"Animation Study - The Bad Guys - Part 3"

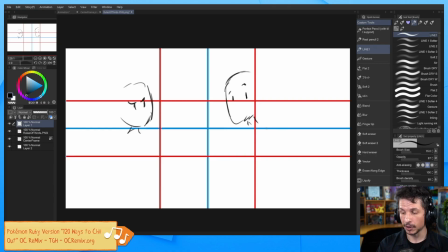And typically what you want is to aim for around the center line or one of the thirds. This will give you a nice compositional focus most of the time,
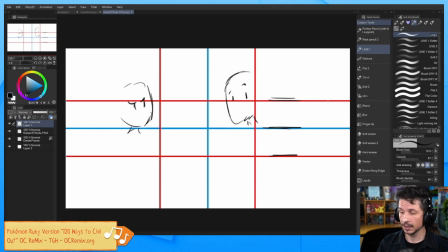unless you're going for an extreme high or an extreme low angle. But these are good points to kind of focus your horizons on. Let's see, trying to think of any other little things on here.
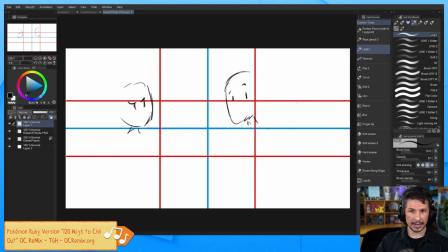So yeah, that's basically the main concepts of the thirds and the center line. Now, there's a lot of ways you can use these concepts. Like I said, there's the basic premise of it,
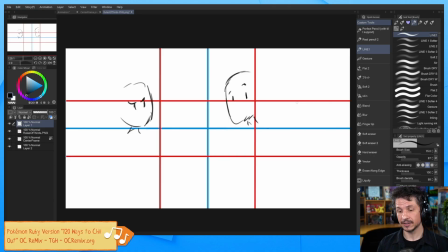but the way you combine everything together and the way you put them together in different ways is just gives you an infinite source of possibilities. And this is where studying films comes in very handy, because by studying it,
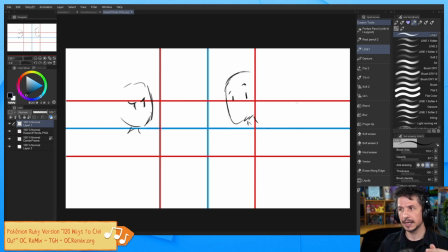you can see how other people will utilize these rules and use them to push specific emotions. The other thing to keep in mind is that there are so many different types of emotion. Sure, you've got the 5 basics: anger, sadness, happiness, I forget the others.
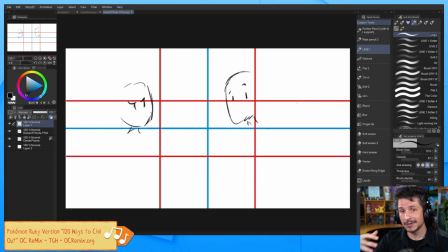But then you have like the smaller in-betweens: disgust, jealousy, happiness. You go happiness, but then you go giddiness versus excitement versus just like gentle happiness. There's so many variations on emotions,
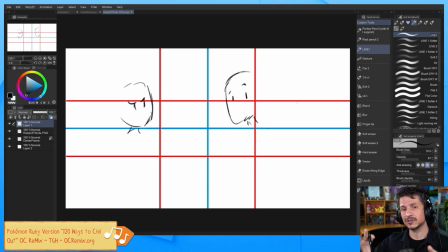and we can use the compositions here to help sell those in different degrees. So let's just look at some quick examples here of the rule of thirds.
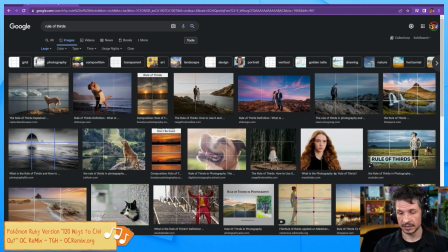So this is mostly in photography, but you see the same thing in cinematography.
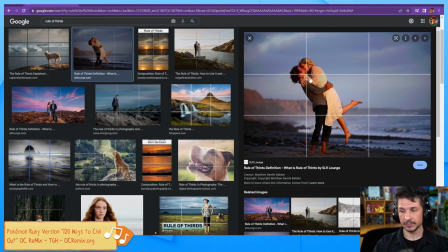So right here, we get this picture, and you can see the important subject is the both of them kissing on that third, and center frame so that they are the focus. Right here, characters standing on the third,
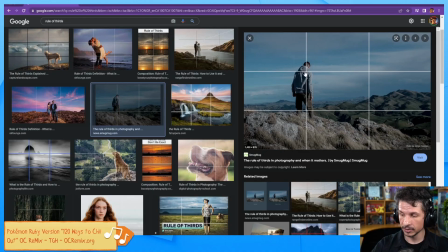and you can see that the shoulders and head are lining up closer to that center point, making that a little easier to focus on. The horizon line is falling pretty much close to the center here.
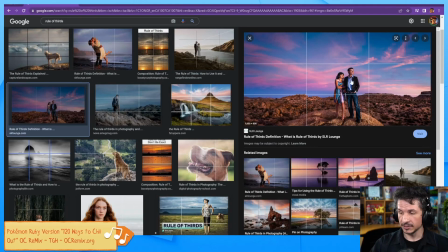Here they're using the center focus. So if you imagine that center focus right there, characters are more towards the center, and horizon line right on that lower third. This is a low angle. We're seeing a lot of the sky, and it helps to make this grand feeling.
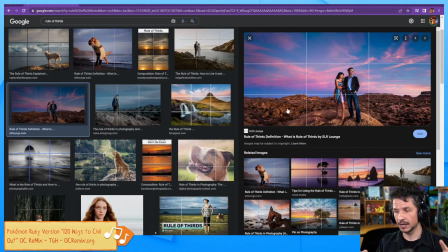In this case, the characters are not really the focus. Yes, they should be standing out and we should see them, but the focus is how big the environment is around them. So by keeping them lower than that upper third, it helps to make everything else bigger.
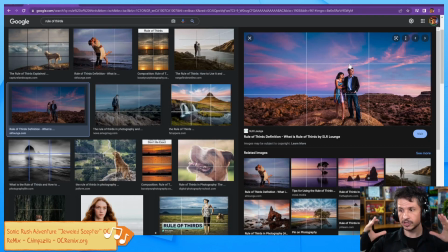If they were framed up closer and kind of up on the upper third, it'll make them feel more imposing amongst this desert landscape. Here it's making them feel small amongst it.
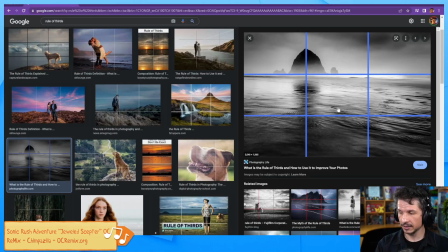So once again, right on that third, horizon line on the upper third this time.
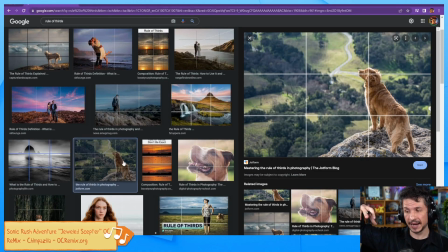Here we've got an extreme up angle, so the horizon line is off screen. But once again, third mark right there on the dog's head, and they are focusing the dog mostly on the far right
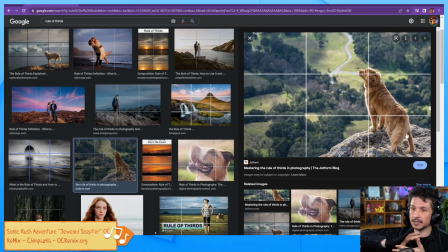segments here, which helps to emphasize the dog looking out into the horizon and into the environment. If the dog was in the center, we would have less of that directionality in there.
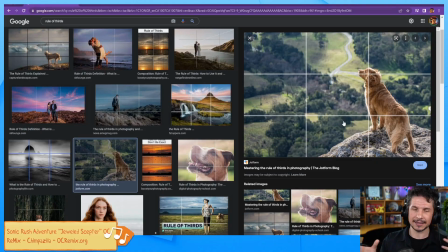It would feel less like, let me put it kind of, if this was a story, right now it kind of feels like this dog is looking out into the horizon, into the vast unknown, and where will the journey take them? If they were center focused, it might make it feel more like they're searching for something, because they're in the center.
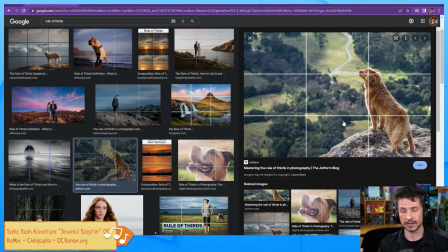They could look left, they could look right. Who knows where they're going to go? They're searching for something. So by thinking of that framing, we can tell a little bit more of a story.
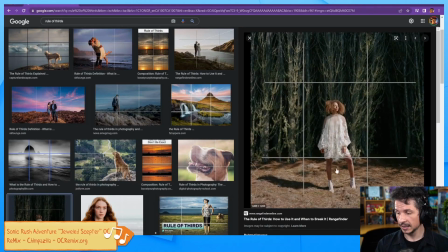For example, here, this character in the center frame, they are the 100% focus on here amongst these very weird woods. But they kind of
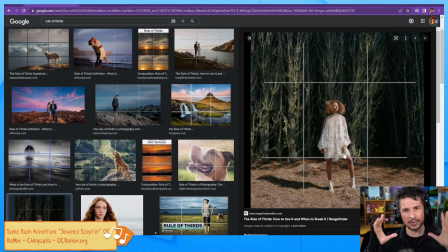there's not a specific directionality. She's looking screen right, but overall our focus is right in that center because everything is symmetrical.
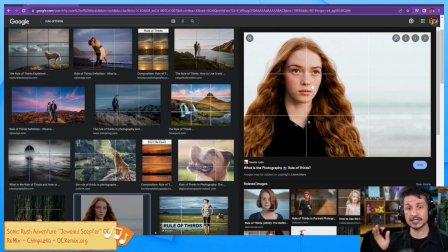Compared to this, where it feels like she is looking at something. She's on that third line. The eye line is right above that upper third. And it gives that feeling of her looking towards something.
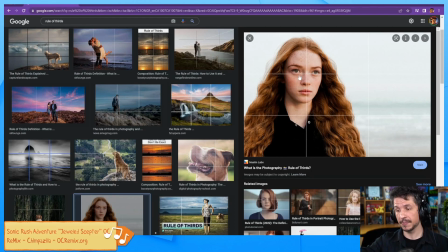Maybe another person, maybe an object, maybe something happening over there. But it makes us curious of what is she looking at? What is over there that she is taking a look at?
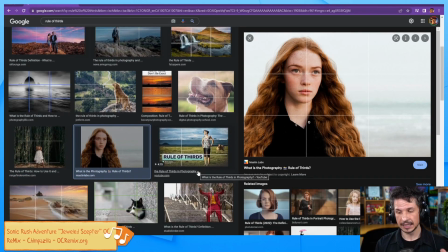So, rule of thirds, there is a lot of different elements in there.
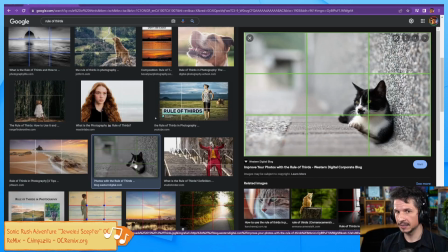The big thing though is do not be tied down to it and think that you have to hit these thirds exactly. If you look at these, very rarely do things hit right on those dots.
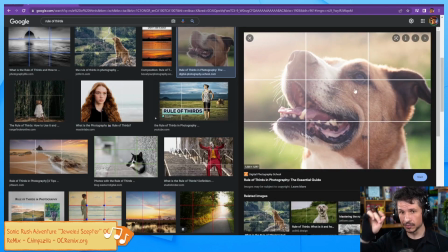So for example here, the eye of the dog is not right in that center of this point right here.
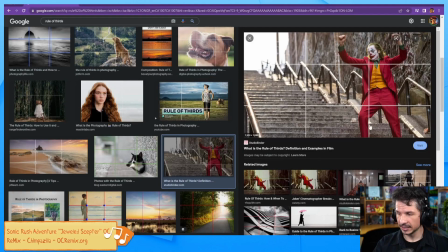Slightly off. If we look at this, character is slightly off from that line, not perfectly on it.
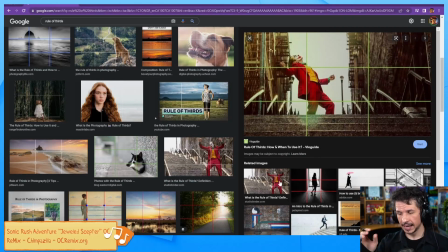There will be times where you do want to have that point hit exactly, but if you do all the time, it starts to feel very mechanical because you're hitting these 4 specific points all the time,
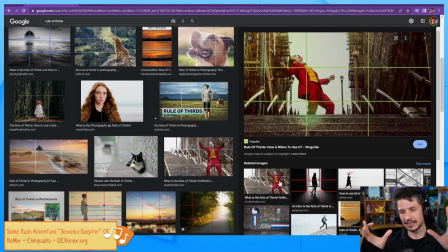just one after the other, after the other, after the other. Instead, it's nice to have that natural offset because, well, in life, things move. If I set up my camera here and I got that nice composition, as I move, it's gonna change.
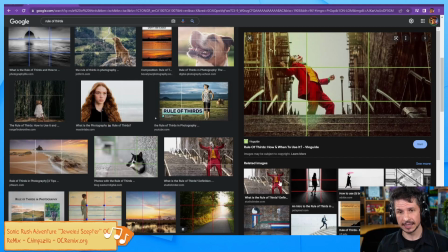So we can help to tell a different story through that. So those are the basics of the rule of thirds and the center line. Now just to kind of showcase here on screen, let me go through here.
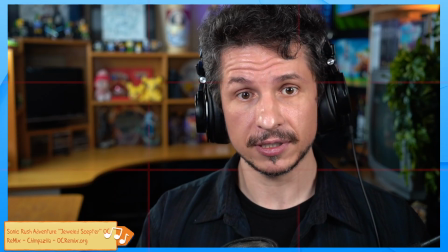If we add a rule of thirds here, you can see there's the rule of thirds.
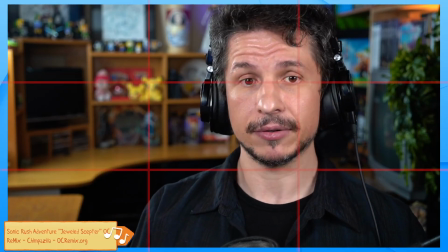My eye falls right about that center line. And really this just depends on whether I'm sitting up straight or if I'm slouching.
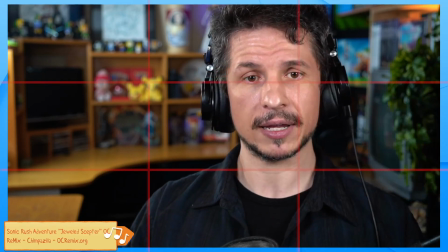And you can see it falls above or below that line. Sometimes right on the line right there.
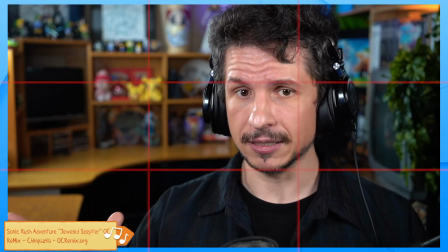I typically like to sit on screen kind of towards the third line here.
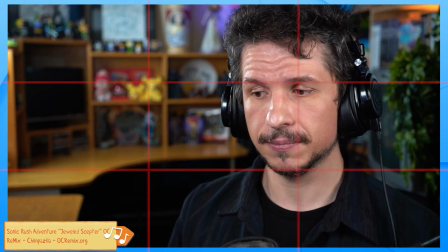The reason for that is compositionally,
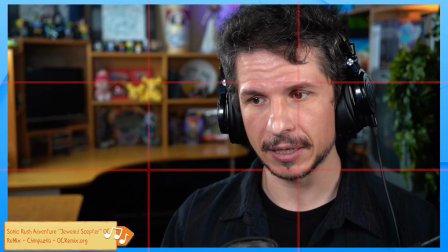it makes it feel like there's a little bit more of a conversation. That's what I like about my streams and my Q&As, the classes I teach, is I don't want it to just be,
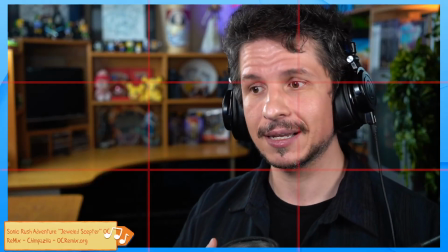look at me, I'm the focus. To me, this is a conversation. This is me having a chat with a bunch of people who love animation and cartoons.
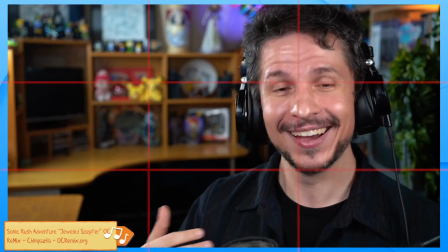And yes, it is a one-sided chat, but it is a conversation.
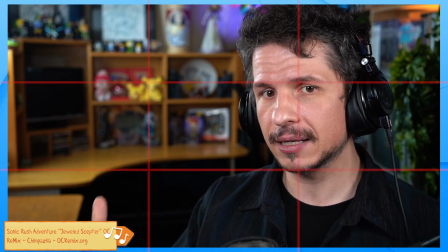So by framing myself in this way, it helps to emphasize that subconsciously.
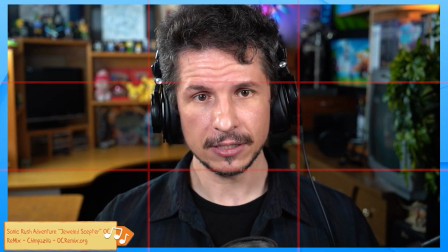Versus if I was to sit here in the center of a frame and just looking straight in,
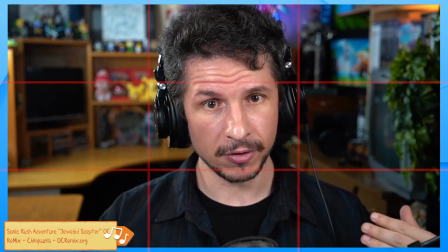now it tends to create the feeling of I am the focus and I am the one who should be listened to.
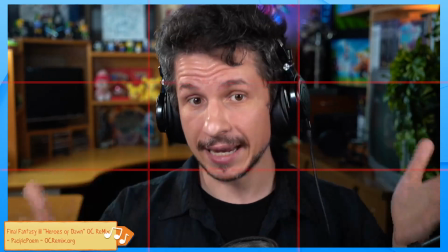Like, this is not a conversation now. This is me telling something that you have to listen to.
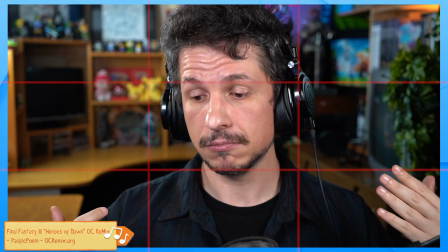And that's not a bad thing.